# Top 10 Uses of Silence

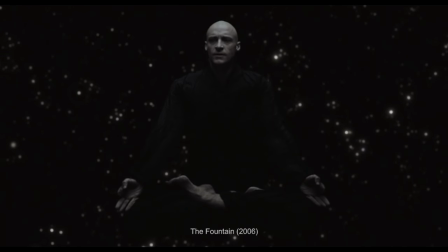0s
You asked for it, so we answered. After last week's look at dialogue, you wanted us to look at silence.
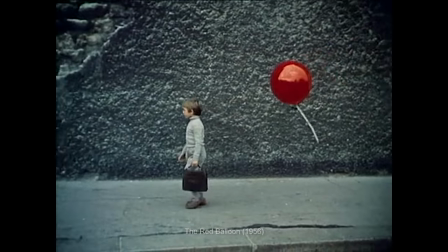4s
So here we are. And yes, this does mean we read the comments, so you can take right back all those nasty things you've ever said about our mothers.
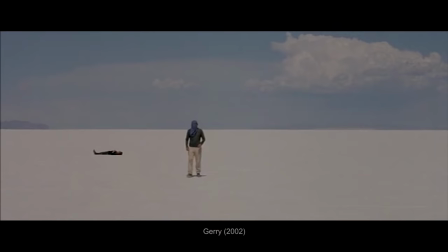12s
These are the top ten uses of silence of all time.
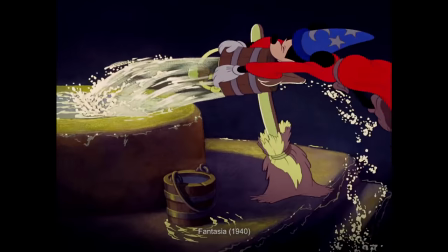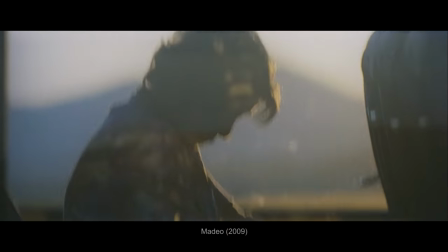23s
We start our journey at number ten, exploring specific moments that use a complete lack of sound to profound effect.
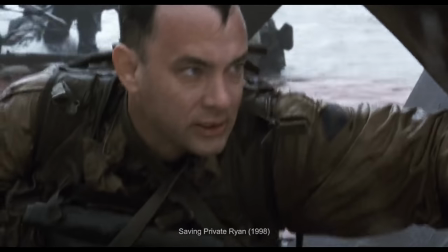29s
It's probably most familiar to you in its post explosion shell shock form, as in Saving Private Ryan and Jarhead and The Book of Eli.
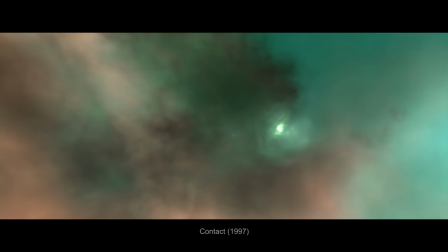36s
But you find it in the void of space too, as in Gravity or Contact or 2001. It's the lack of the voice of God in silence.
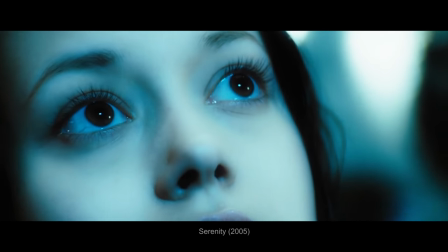42s
An unbearable moment in Leaving Las Vegas, the moment before snapping in Serenity. However, for our pick, we've got to give it to the minute of silence from Band Apart.
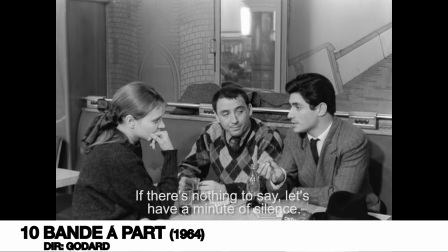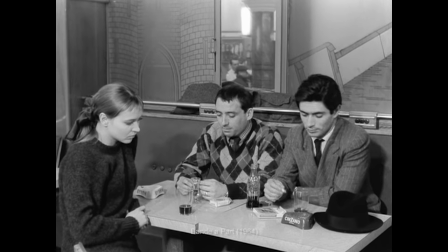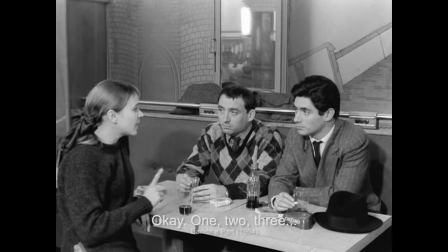65s Okay, I'm doing it for you.
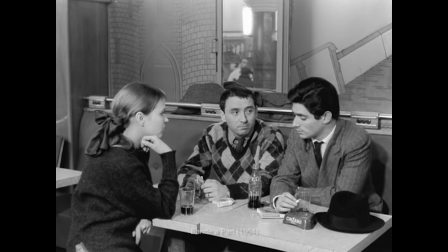71s
We think what's most special about this moment is how unique it really is, silence. True silence in cinema is incredibly rare, like once in a decade rare.
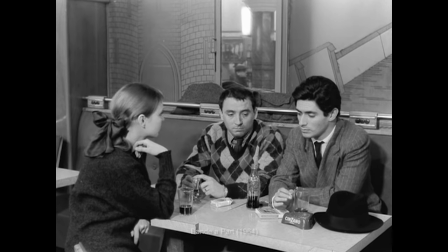80s
Most silences aren't even silent at all. They're ambiences and sound effects and sub bass and a subtle score, but not band apart.
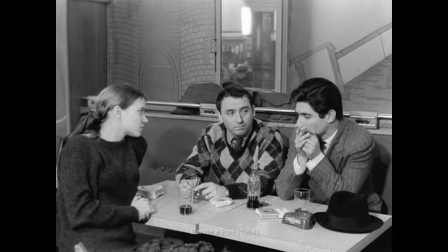87s
Goddard's silence is the real deal, and it is so jarring for it. Comparing the discomfort of a conversational silence in a bar to the utter silence of the muted soundtrack.
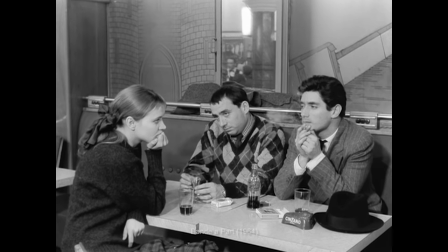95s
It's playful and formalist and it interrogates itself in true Godardian fashion.
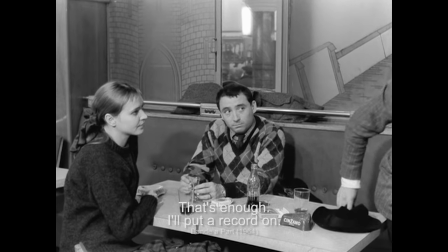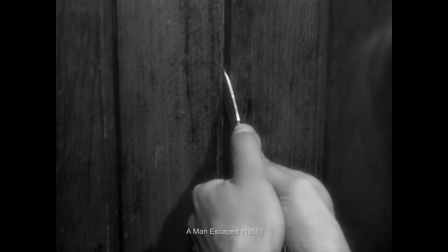106s
One step up from the silent moment is the silent sequence. Entire spans of film that build quiet into their essence.
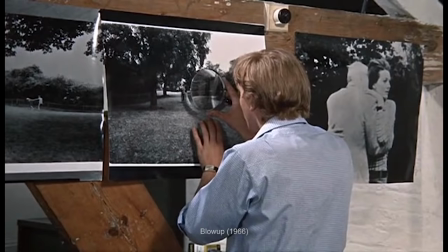112s
It's the beginning of There Will Be Blood, the ending of Upstream Color, developing photos in Blow Up, searching for a bug in the conversation,
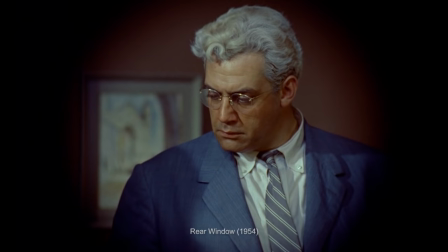119s
the phone call in The Departed, and almost anything suspenseful in any number of Hitchcock flicks.
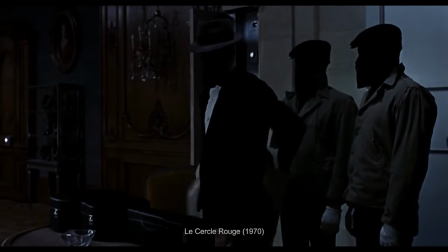123s
And while we love the heist in Le Cerque Rouge, we still don't think you can beat the one in Rafifi.
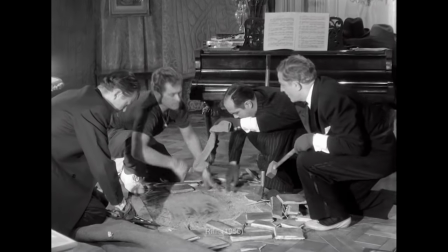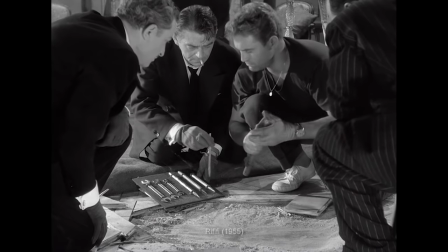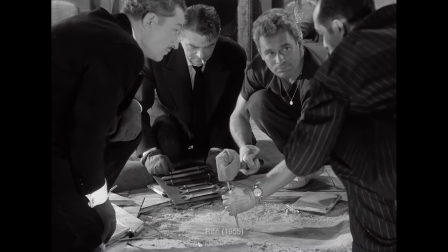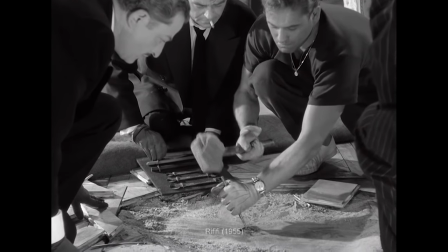148s
It's 30 straight minutes of non-stop quiet, and it's silence for such a good reason.
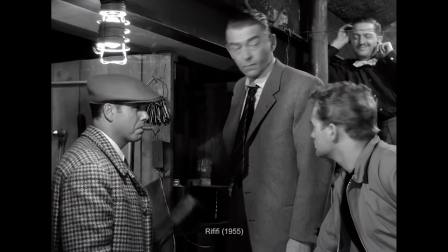153s
The synth sets up an alarm system that's set off by the slightest sound. So there's not just quiet out of convenience, but out of need.
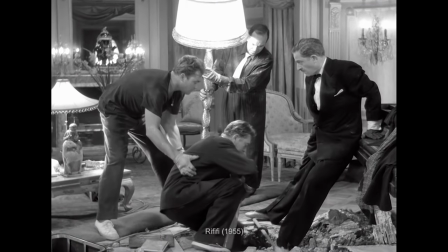159s
And the effect is brilliant. We become hypersensitive to noise, white knuckling on the edge of our seats.
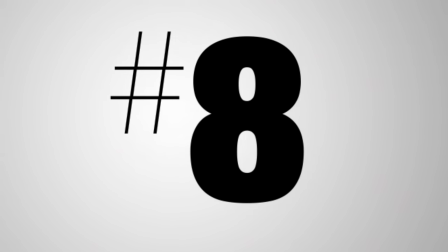165s
We could make a list about movie silences without at least acknowledging the entire era of films that had no choice in the matter.
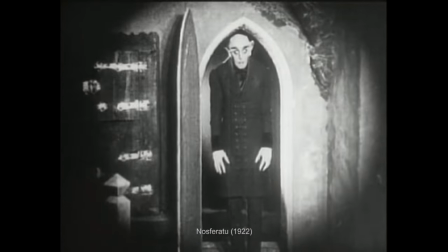171s
And while it would be crazy reductive to relegate all of silent films to a single slot on this list, that's never stopped us before.
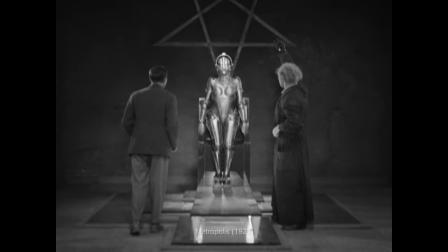177s
So what are the best of the best? There's The Passion of Joan Ark, Sherlock Jr., Metropolis, Battleship Potemkin, City Lights, Sunrise, and Intolerance.
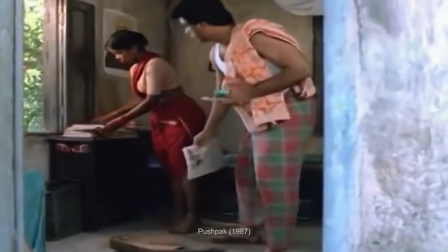184s
Hell, there's even a few modern examples like The Artist, Silent Movie, and Push Pack. However, if we had to pick just one, we'd pick F.W.
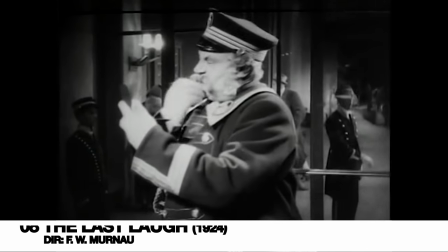191s
Murnau's The Last Laugh.
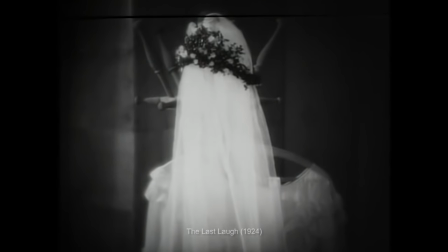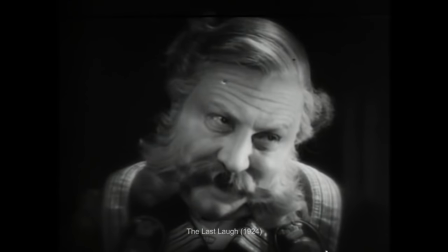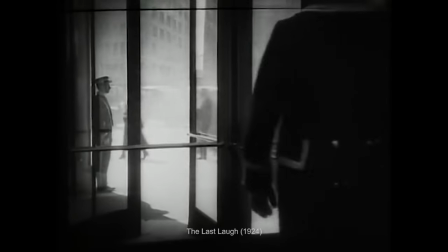207s
The Last Laugh is as silent a film as a silent film can be. Without a single inner title to stand in for dialogue, every piece of information is told visually.
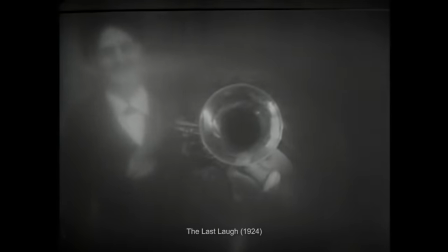215s
And it's a uniquely fitting challenge for an expressionistic film.
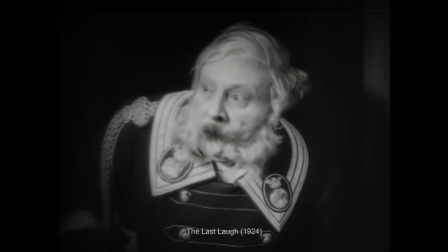218s
By such a visually talented director, as a result, it is the ultimate incarnation of what the silent film can be, talking with pictures.
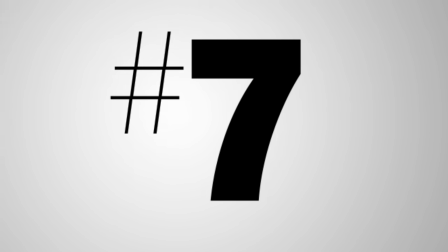227s
So what about films that might have sound but not dialogue? And there's actually not that many, if we're really strict about it.
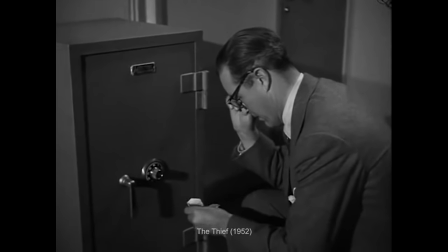233s
There's The Thief, a speechless 50s spy thriller,
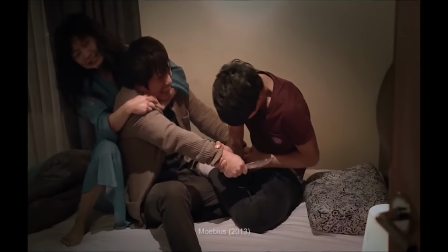236s
and Mobius, a Korean film about obsession and castration whose characters communicate indicate only in non-verbal utterances, Thimrock, a French story told with only gibberish, and Le Ball,
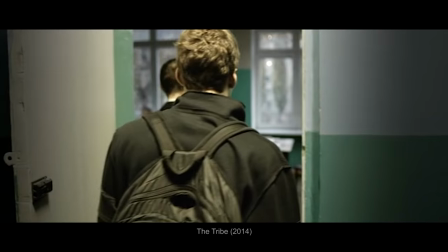244s
a 50 year history of France through ballroom dance. However, for our number seven pick, we're going with 2014's The Tribe.
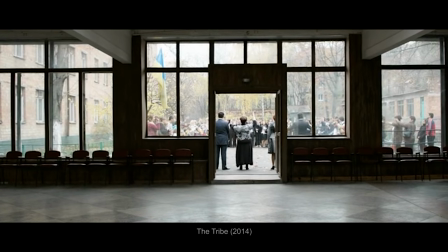267s
The Tribe is an entire feature with no words, no subtitles, just signing. But it's not non-verbal, there is language underlying it.
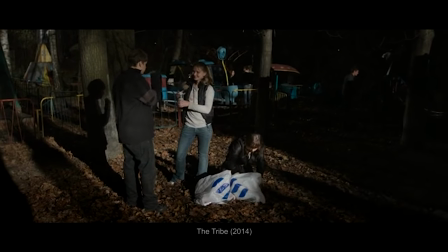274s
It's just that your average viewer has no access to understanding it, so they're forced to rely on all the other cues available that we might normally ignore.
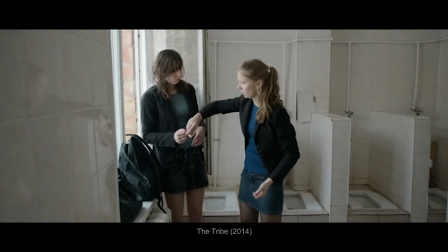281s
It's a silent film for the sound era, fascinated by the expressiveness and personality embedded in the incomprehensible and utterly captivating for it.
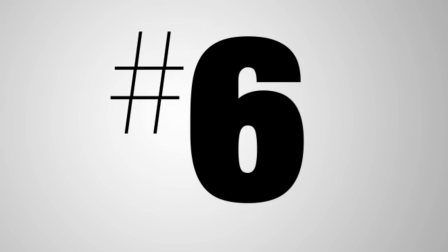290s
There's another subgenre of dialogue-less film that we feel is worth mentioning. The tone poem, think Samsara, Baraka, and Kronos.
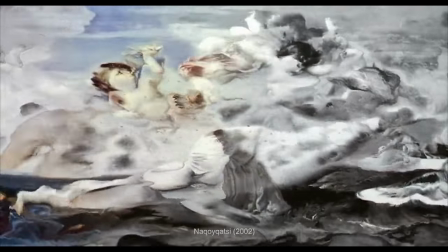297s
Think Koyani, Powah, slash, Nikoya Katsi. Think Scorpio Rising, or Bits of Tree of Life.
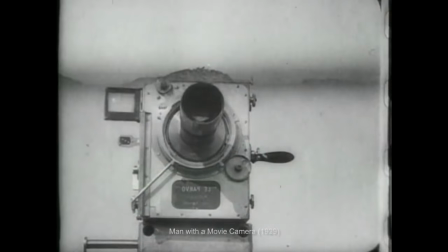302s
And while we love all our honorable mentions for our number six pick, we think we have to take it back to the original Man with the Movie Camera.
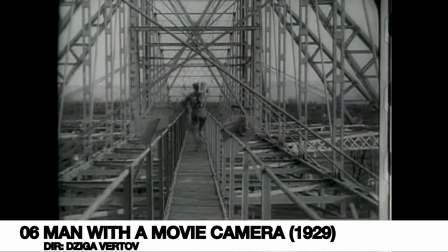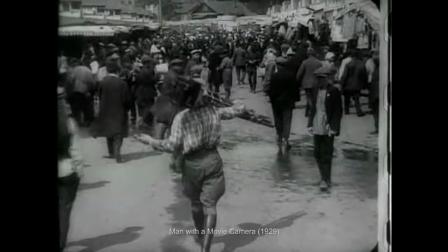316s
Okay, so this one's a silent era film too, but it would still be just as dialogue free if it were made today.
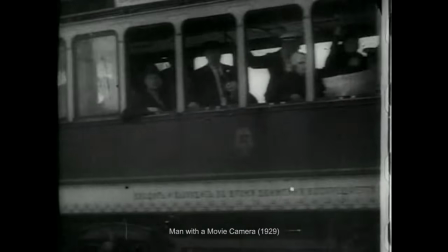321s
Man with the Movie Camera's style of expression is so far from the verbal, it's on a whole other planet.
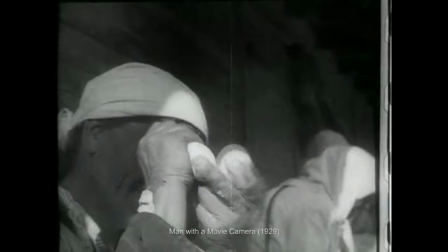327s
It's an attempt to create a whole new form of communication for the new medium of cinema.
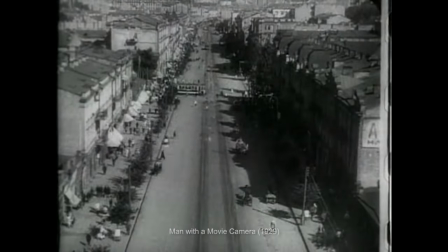331s
It's one of the purest incarnations of Soviet montage working free associatively in the audience's mind,
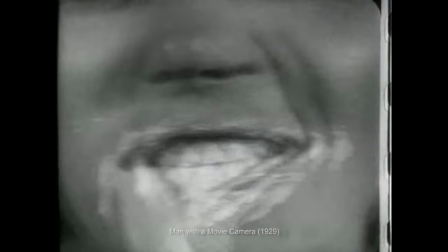337s
creating the gestalt of a city with images and cuts and not a single word.
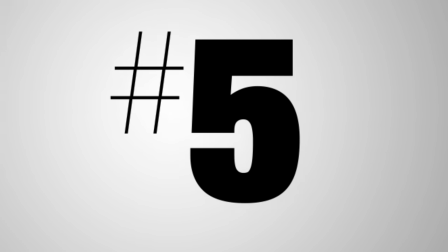343s
Just like the tone poem, animated films also have a long history of telling stories sans words.
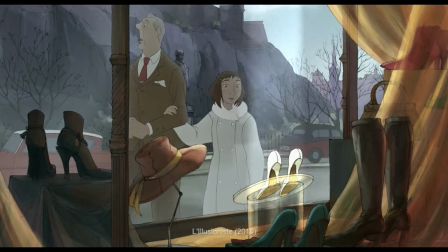348s
There's something special about the hand rendered medium that gives animators the control and the challenge enough to try to get everything across without words.
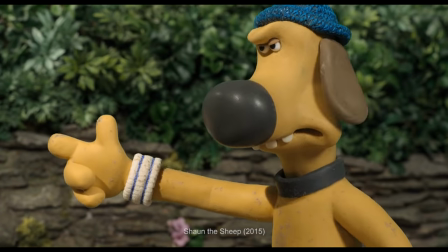356s
Shaun the Sheep is probably the most recent example of this, but there's also the Triplets of Belleville,
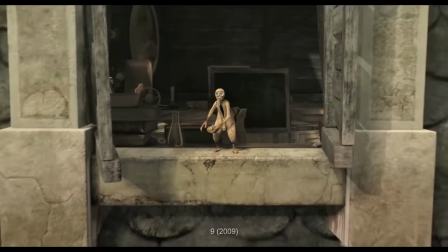360s
Illusionist, Blood Tea and Red String, Nine, The Red Turtle, and the beginnings of Up and Wall-E.
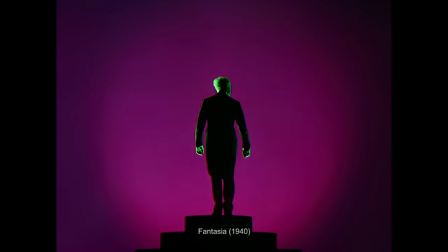365s
And maybe this one's a gimme, but we think our favorites gotta be Fantasia.
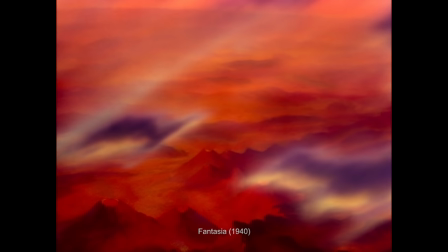373s
You may have noticed that we've gotten pretty far afield from actual silence here. Fantasia is, of course, an incredibly loud film.
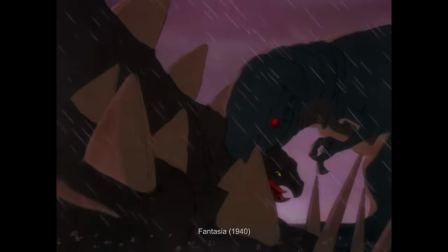380s
And even true silence isn't true silence, it's more of a lack that reveals what else you've been ignoring. So sometimes silence just means music.
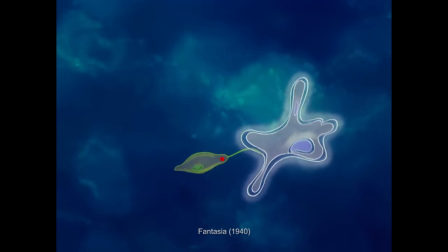387s
And in Fantasia, that music becomes image and plot and story, while wisely avoiding words or diegetic sound.
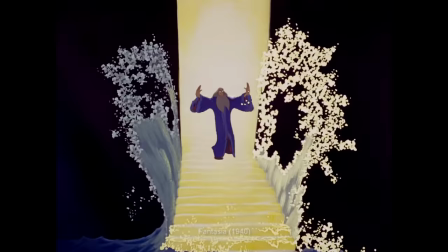394s
And with everything else stripped away, we're allowed to see how much it can really do.
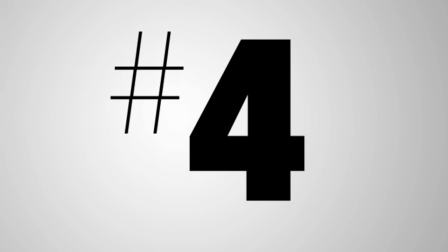399s
Of course, there are also films that maybe missed some of the no dialogue at all slots, but still don't really make language an important part of their narrative.
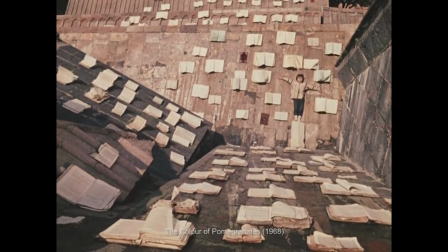406s
These are films like The Color of Pomegranates, Eraserhead, The Match Factory,
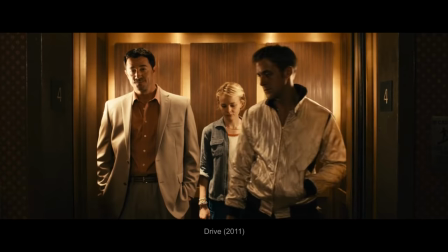410s
Solaris, of course we're gonna sneak into mention of The Mirror, Mad Max, Drive, The Samurai, Badlands, The Fitz, Elephant.
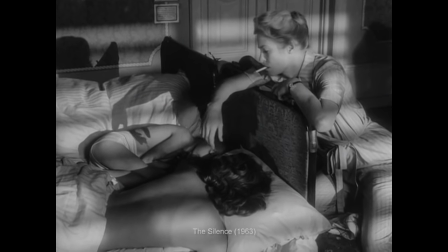416s
The Silence is an obvious Birdman pick, and our number four pick, Playtime.
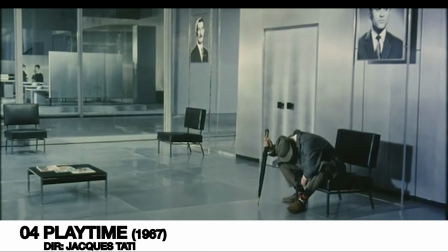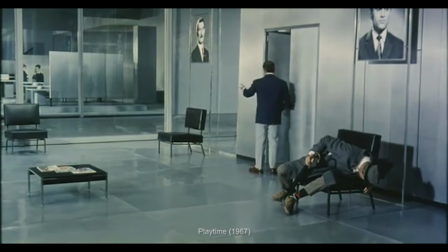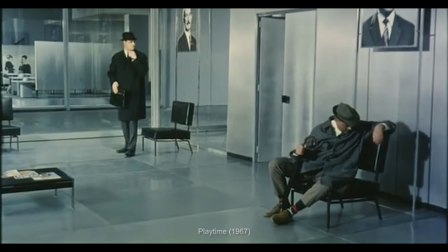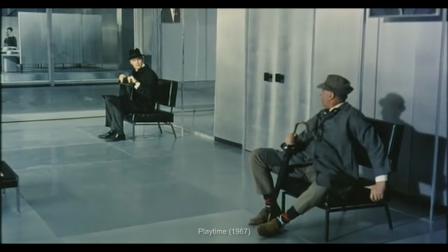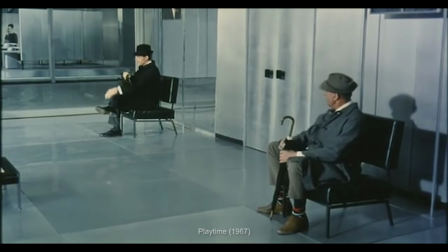441s
Tati's masterpiece Playtime is notable for so many reasons, and it's near lack of dialogue is only one.
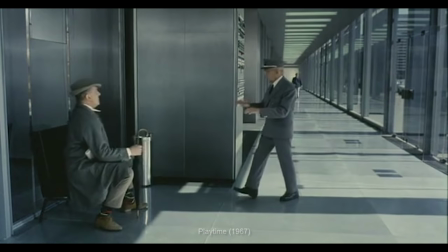446s
Words are more sound effects than vehicles of language. Footsteps often convey as much as words. A non-Francophile would be just as well watching without subtitles, perhaps better.
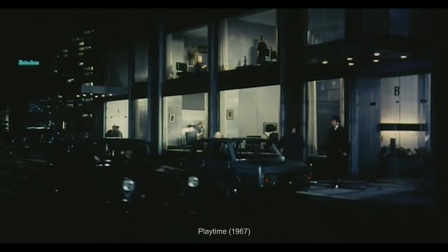455s
The effect of its quiet is again refocusing, this time to different relationships between people and the space they inhabit.
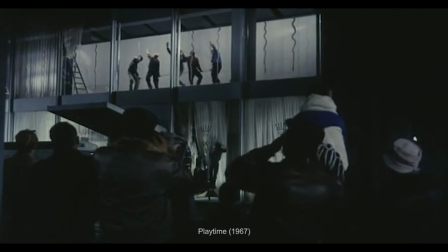461s
Humans and their society, us and our world. It reveals absurdism and silliness and humor in a beautiful updating of the silent film tradition.
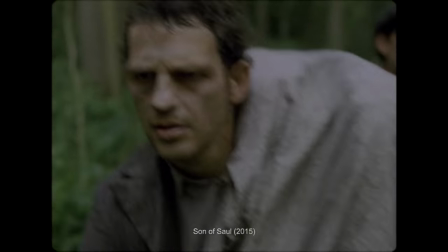471s
Some films take on subjects that either won't talk, can't talk, or can't understand each other.
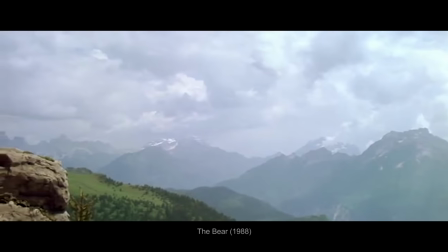476s
Whether it be in Walkabout, Son of Saul, or even the prehistoric quest for fire. The bear's main obstacle to communication is that its main characters are, well, bears.
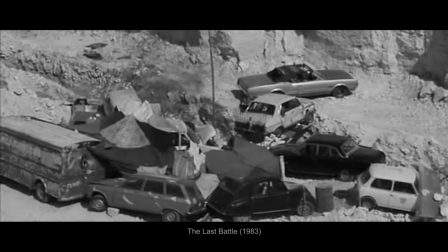485s
But our number three pick uses a post-apocalyptic affliction to render all of his characters mute in The Last Battle.